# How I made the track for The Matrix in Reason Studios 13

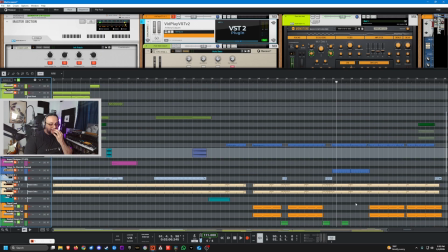1341s
So that's basically it. Then I added here a little bit of I muted the synth, the main motif, just for clarity, because these are little textures that are supposed to be like in the background more.
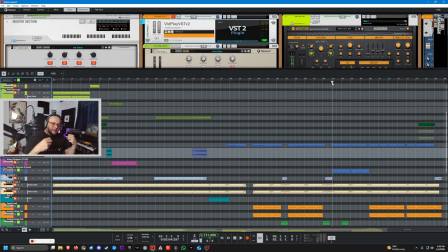1358s
I mean, you can hear them, but it's not like you know, they're not on top of everything, right? So that's why I'm kind of muting the main motif of the track. I added those voices.
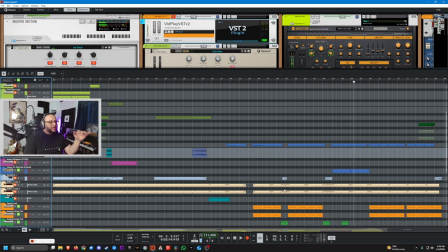1379s
Right? And this is when Neo is going around like this.
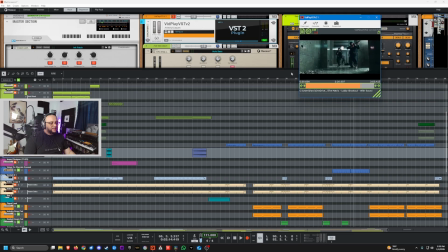1388s
Let me see if I can show it.
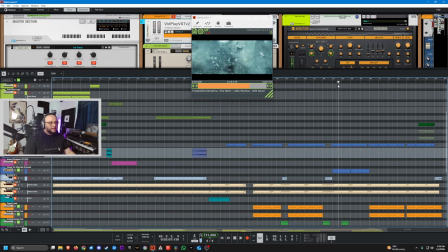1394s
Right? This part. So adding a little bit of more like, because I feel like those voices are very angelic, and it's like a little bit more of
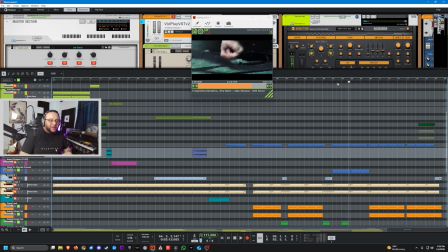1412s
magic to him, like epicness to him. Not epicness, but what's the word that I'm looking for? More making him feel more majestic or something. I don't know. It's just a feeling that I get. It's like this.
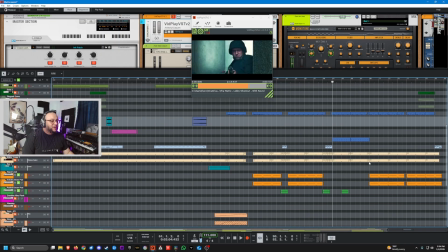1429s
It's Neo is the chosen one, right? So then at the end,
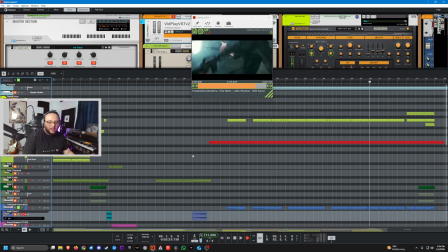1436s
I did a little bit of a change of the main motif just to close the song, and to add a little bit of variety.
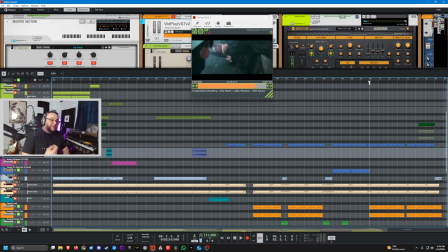1445s
Like I was getting tired of listening to the same thing. So I added a different pattern and did the same thing, played with the with octaves
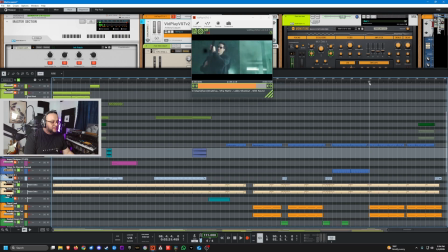1466s
and pattern of the drum. But let's hear first the main synth.
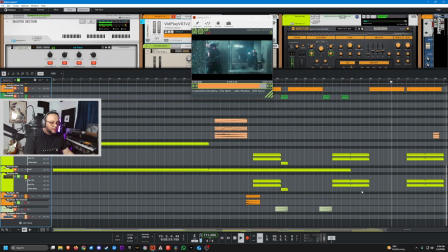1479s
Bum bum bum bum. Bum bum bum bum.
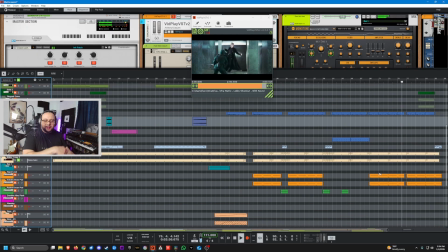1486s
And then an octave higher. And then I did change the drum for that section, the pattern.
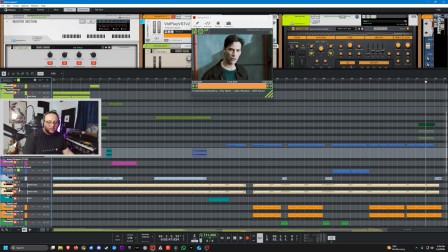1505s
Let's hear the drum, and let's hear it.
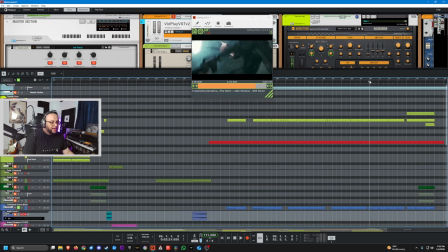1508s
The auto bass I kept, but in this case I just kept it within one note.
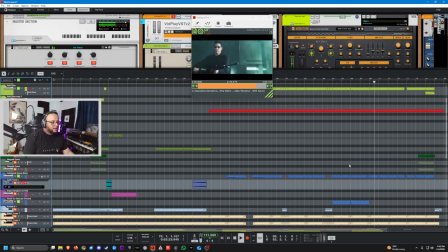So the drum pattern is different. Boom, boom, boom, boom, boom.
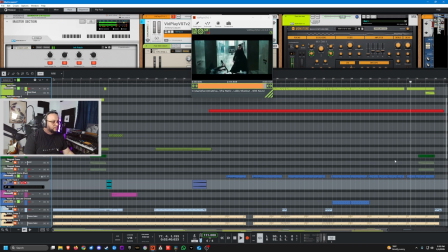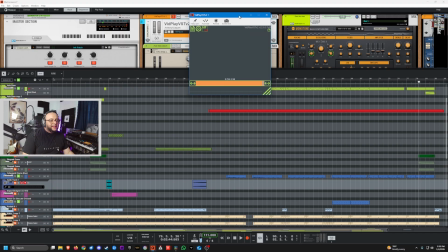1537s
Okay. Then one of the things that I did throughout and at the end was add some of these.
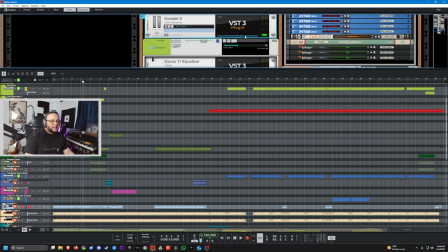1546s
I have this plugin that's called what happened?
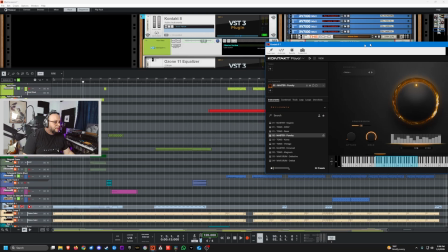1554s
Oh, please close. Decadence.
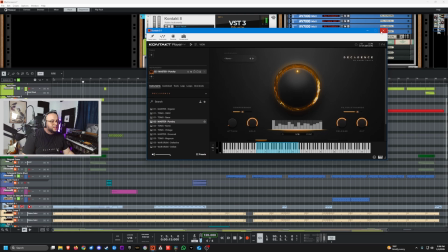1560s
It's basically this big drums, cinematic drums plugin,
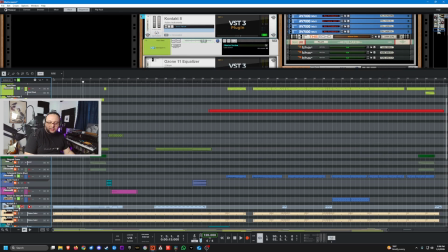1568s
and I added some hits throughout, right? So at the beginning, and then that thing that I did with the belt is done with that plugin as well.
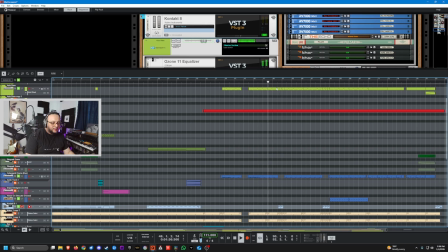1585s
And then there are other parts where I added, like here.